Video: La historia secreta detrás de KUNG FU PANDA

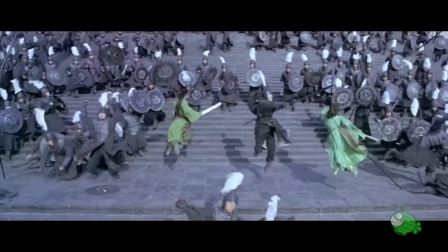(4:04)
A la hora de encontrar inspiración, el equipo artístico estudió películas de Shang-Chi Mu como héroe y La casa de las dagas voladoras,
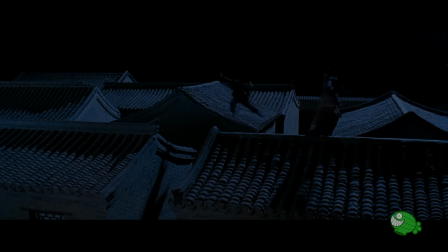(4:11)
épicas de artes marciales con un tratamiento elegante. Otra fuente resultó El tigre y el dragón, de Ann Lee.
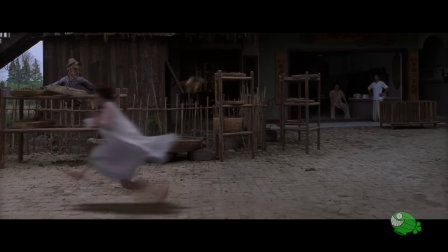(4:17)
Para el tono del guión, la principal influencia fue Kung Fu Hustle, protagonizada y dirigida por Sifeng Cho,
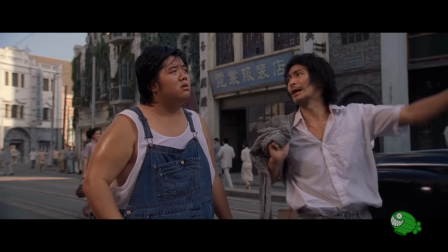(4:22)
una comedia delirante e imaginativa, pero que no pierde de vista la trama ni los personajes. Los cambios de enfoque también implicaron reescrituras del guión. Para esa tarea, Dreamworks contrató a Jonathan Ibel y a Glenn Berger, que venían de hacer la serie King of the Hill.
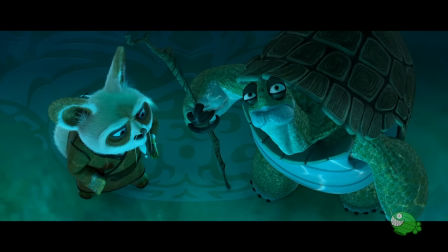(4:36)
Ellos agregaron nuevos chistes y otros detalles que enriquecieron la labor de Riff y Boris.
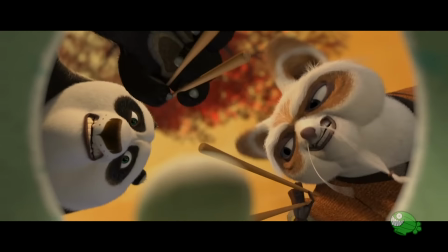(4:41)
Terminaron siendo acreditados como guionistas principales. Lejos de quedar resentido, Riff valoró el esfuerzo en conjunto y elogió los aportes de Ibel y Berger.
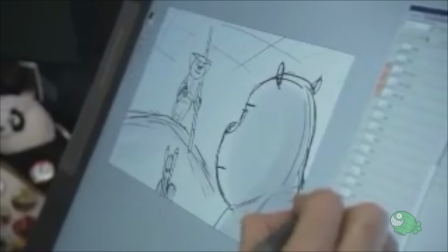(4:49)
Mientras el guión cobraba forma, la producción enfrentaba otro desafío. Crear a Po y al resto de las criaturas que pueblan la historia. Para que Kung Fu Panda tuviera una identidad propia e incomparable, Katzenberg decidió que un solo artista se encargara de diseñar todos los personajes.
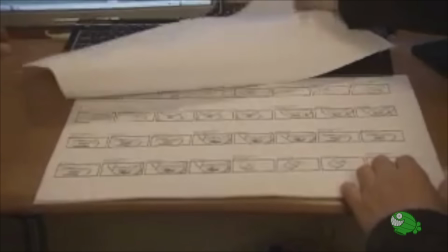(5:04)
Un procedimiento poco común en un film animado, donde generalmente hay varios artistas cumpliendo esas tareas.
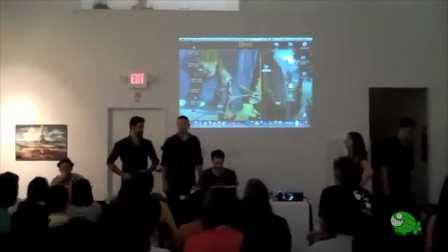(5:09)
Tras una búsqueda exhaustiva dentro de la compañía, el elegido fue Nicolas Marlet. Nativo de Francia, Marlet fue parte de DreamWorks desde sus inicios.
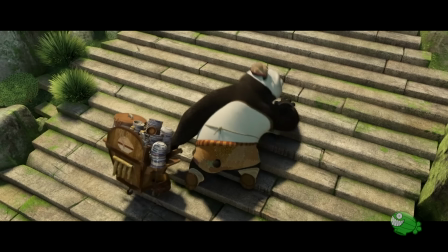(5:17)
Apenas fue designado, Marlet se asustó un poco. Nunca había tenido una responsabilidad semejante y no sabía nada de Kung Fu.
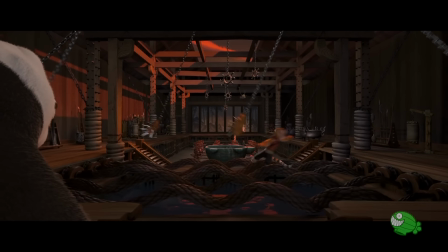(5:23)
Para empezar a prepararse, vio una película de Bruce Lee. Tampoco disponía de un guión.
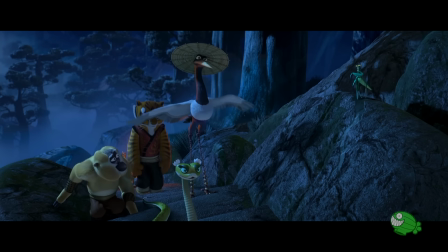(5:27)
Sí le hablaron de Poe y de los cinco furiosos, los animales que encarnan las cinco formas básicas del Kung Fu.
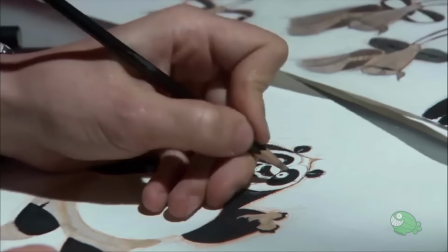(5:33)
Tigre, mono, grulla, serpiente y mantis religiosa. Para peor, sus colegas se burlaban del panda y sugirieron opciones para que luciera antropomórfico.
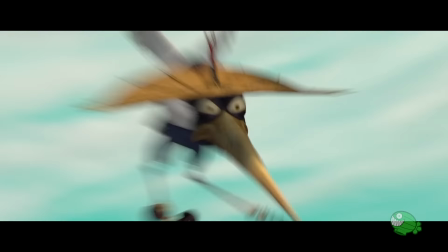(5:41)
Marlet los ignoró y encontró la clave. Los animales no necesitaban asemejarse a los humanos para poder ser convincentes haciendo Kung Fu.
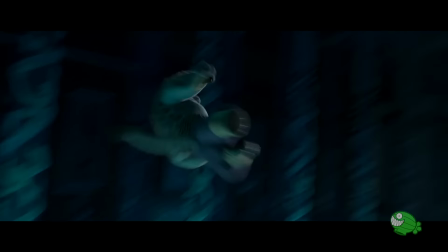(5:48)
Estudió fotos de aquellos especímenes reales e intentó captar su esencia para ver qué podía funcionar en la película.
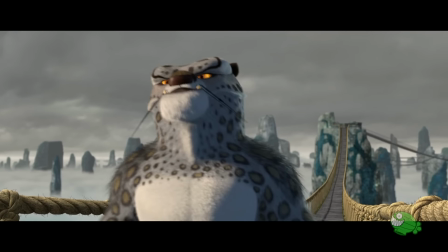(5:54)
Su primera decisión fue conservar los cuellos de las criaturas para que funcionara en armonía con la cabeza y el resto del cuerpo.
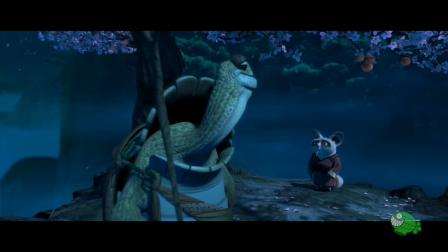(6:01)
Así se diferenció del común de las animaciones con animales, en las que se quitan los cuellos de los torsos y directamente colocan la cabeza, igual que si se tratara de un disfraz.
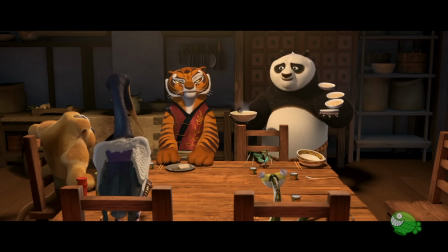(6:10)
En el caso de Poe, hizo lo posible por preservar el físico de los pandas verdaderos, a los que consideraba atractivos.
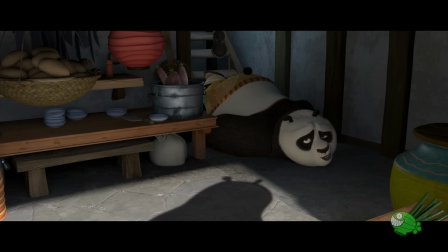(6:16)
También logró un equilibrio entre el blanco y el negro de su pelaje, y acomodó las cejas para que pudiera mostrar una amplia gama de expresiones.
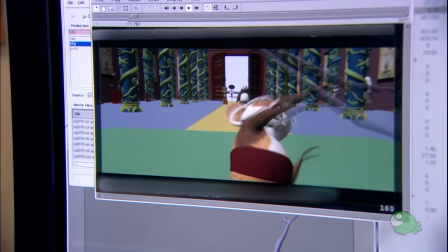(6:23)
Alucinado, Katzenberg aprobó sus conceptos. Con un guión y los personajes, la siguiente misión importante era encontrar quiénes pondrían sus voces.
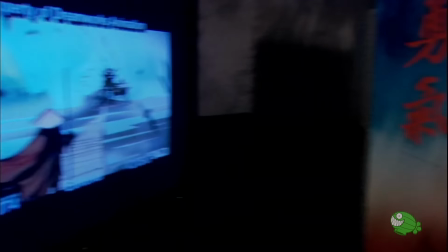(6:30)
Para el rol de Poe, Katzenberg tenía un solo actor en mente, Jack Black.
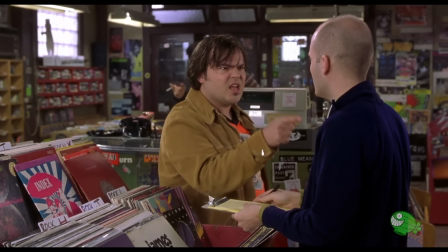(6:34)
Luego de numerosas apariciones secundarias en los 90, captó la atención por su papel de Barry, el excéntrico compañero de John Cusack en alta fidelidad.
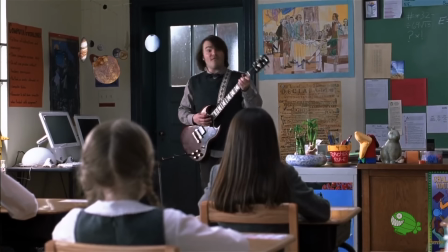(6:42)
Consiguió papeles más preponderantes, como en la comedia Shadow Hall, hasta consagrarse como Dewey Finn, el protagonista de Escuela de Rock.
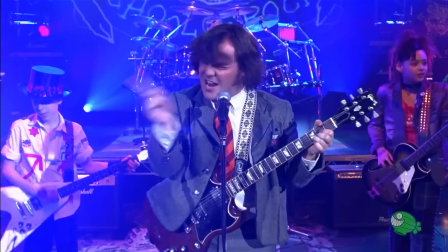(6:49)
Mediante sus personajes, Black transmitía una energía única, incontenible, pero también un humanismo que los volvía entrañables.
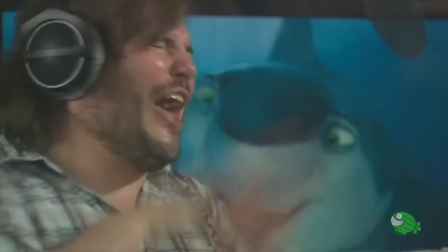(6:56)
Katzenberg había trabajado con el actor en El Espantatiburones y amaba sus cualidades interpretativas y su calidad de persona. Por eso él mismo lo llamó para ofrecerle el papel de Poe. Black se sorprendió cuando el ejecutivo le dijo que no tenía que preocuparse por crear un personaje nuevo. Quería que sea él mismo. Y no solo eso, le mostró una animación corta del panda que había mandado a hacer usando audios del actor en Escuela de Rock.
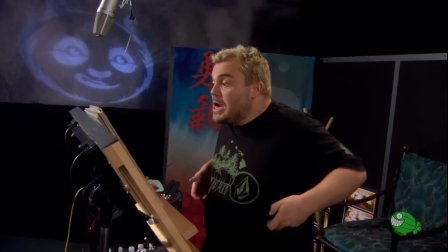(7:18)
Black quedó asombrado y terminó de entender la idea. Lo vio como una oportunidad para ser él mismo y dejar que los animadores maximizaran la experiencia. Se dio cuenta de que podía ser una especie de superhéroe, pero con todos sus instintos naturales. Con Jack Black a bordo, enseguida se completó el elenco con nombres igual de notables.
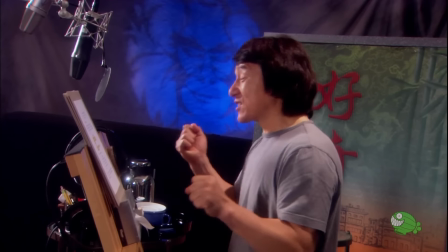(7:34)
Los Cinco Furiosos quedaron en manos de Angelina Jolie, Jackie Chan, Seth Rogen, Lucy Liu y David Cross.
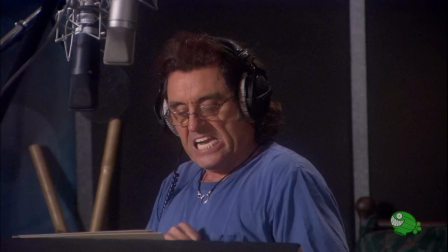(7:40)
Dustin Hoffman firmó para componer al maestro Shifu, en tanto que Ian McShane sería Tai Lung.
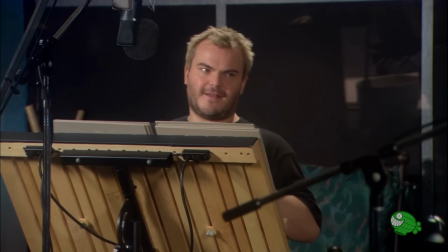(7:46)
El paso siguiente fue la grabación de las voces. Ya en la primera jornada, Black improvisó frases que fueron incorporadas al resultado final, como acabo de comer.
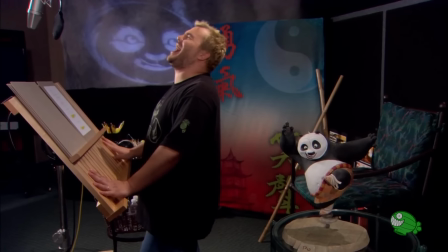(7:54)
Puede que el kung fu me salga mejor. Luego. Para el resto de las jornadas, el actor siempre leía sus líneas las primeras dos veces.
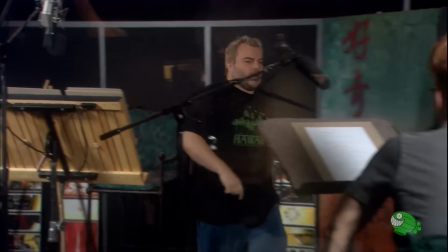(8:01)
Ya la tercera probaba algo de su cosecha, que era lo que generalmente quedaba. También adquirió un ritual antes de cada sesión. Debía comer un plato de pollo y otro de espinacas a la crema. No era un capricho digno de una estrella, sino otro método para adentrarse en el personaje.